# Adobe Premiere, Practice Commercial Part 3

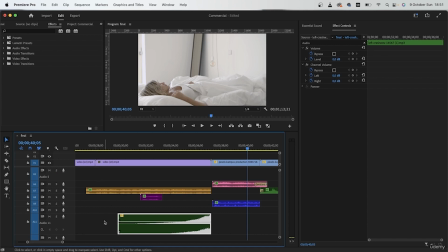516s
You could stretch it out so it begins from here, but I'm okay with this. Just simply, if you want to do that, right click, speed and duration, and maybe go from 70% to like 60.
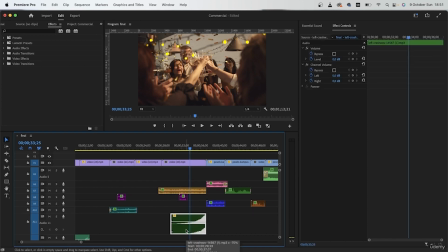530s
Just before we continue, make sure that you can hear the crash among all of the party noise.
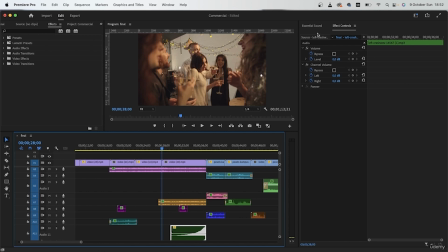541s
So grab it right here, essential sound.
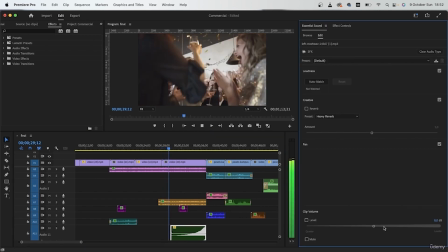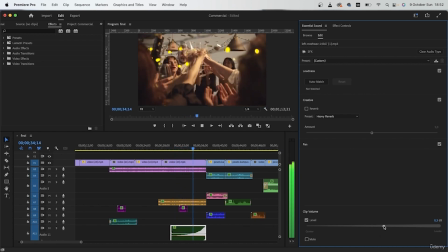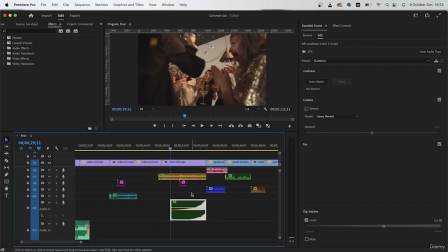554s
So you can see that everything is too loud and we can barely hear what's happening.
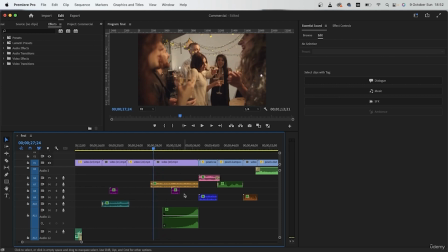561s
So what we want to do is to kind of add a
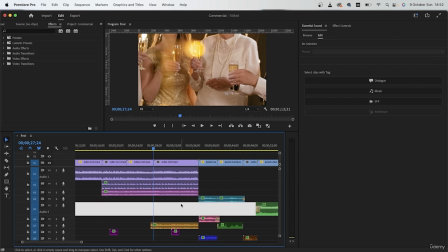566s
fade at the end of all of these audios so that the attention goes to this transition audio.
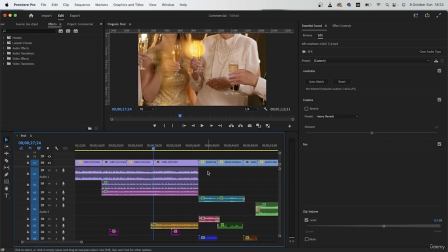574s
Grab all of your sound effects and the music. And I'm just going to grab exponential fade right here,
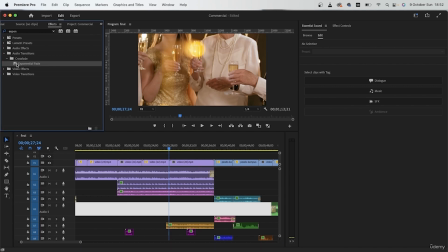583s
put it on the music and the sound effects.
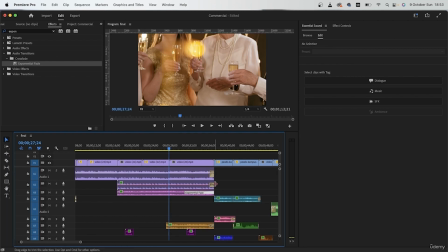592s
Then extend the length of these transitions so that it's slowly fading out as the crash audio is slowly fading in.
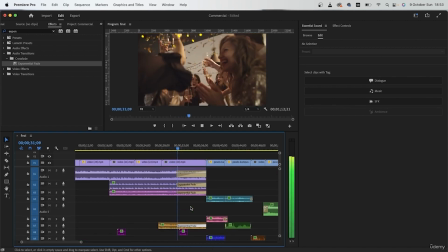I'm going to keep this at the beginning.
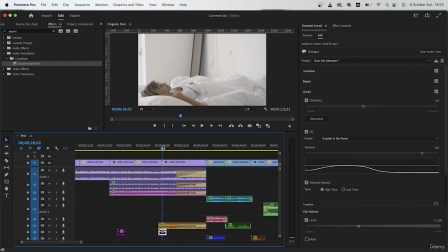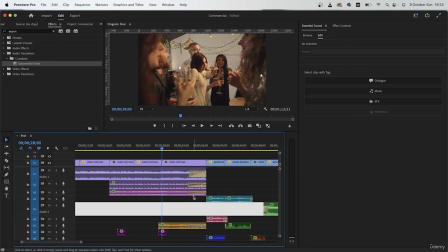623s
and reduce the transition.
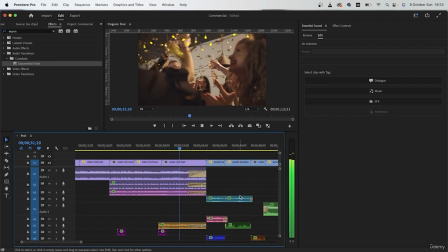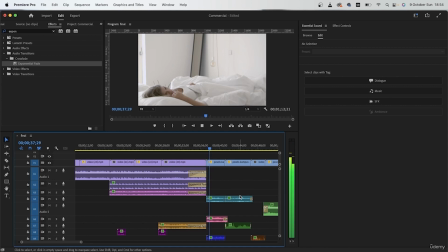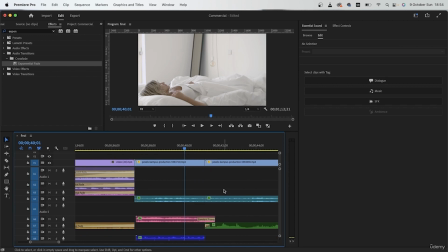638s
And between the two bird audios, you need to add a crossfade. Grab them both, delete the first bit, and just put one in the middle.
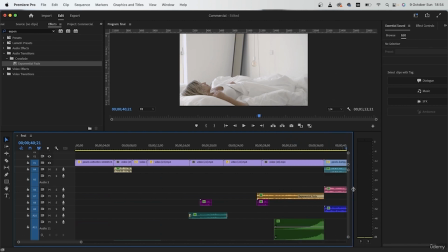649s
So this is how my audios look so far. My timeline looks like this.
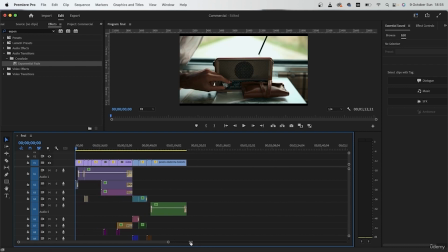658s
Let's have a look from the start, and if it's good, we can continue on to the next part.
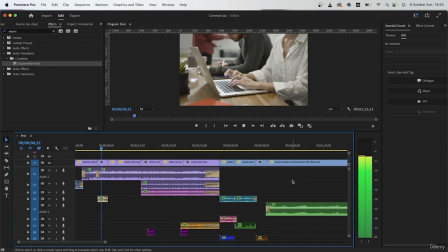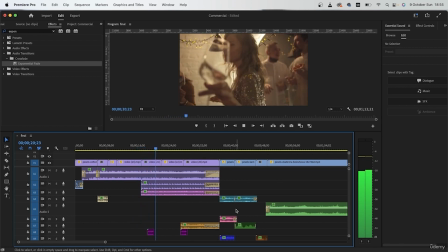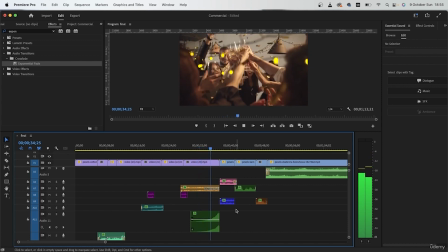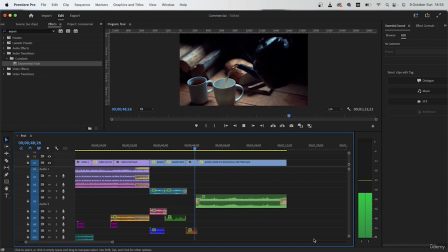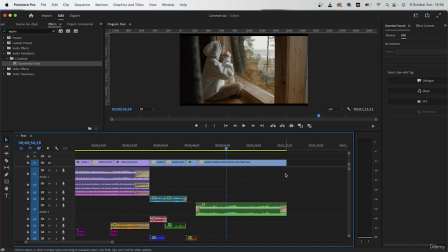720s
Around here, we're going to put our final message, so that's why it's a bit too long. We can fade the end of our video by selecting it, Command D, Control D,
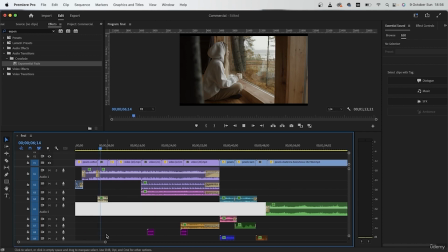734s
and we had like a problem here.
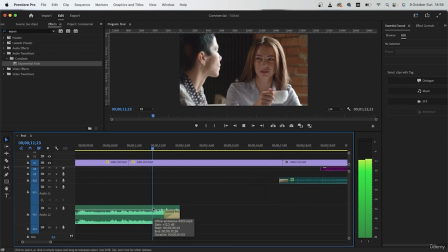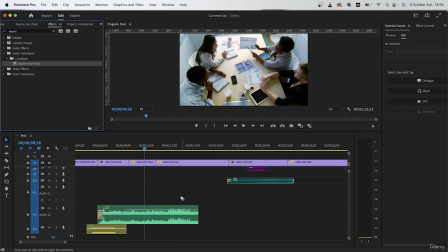746s
So here, instead of constant power, we need to grab exponential fade. Put it right here.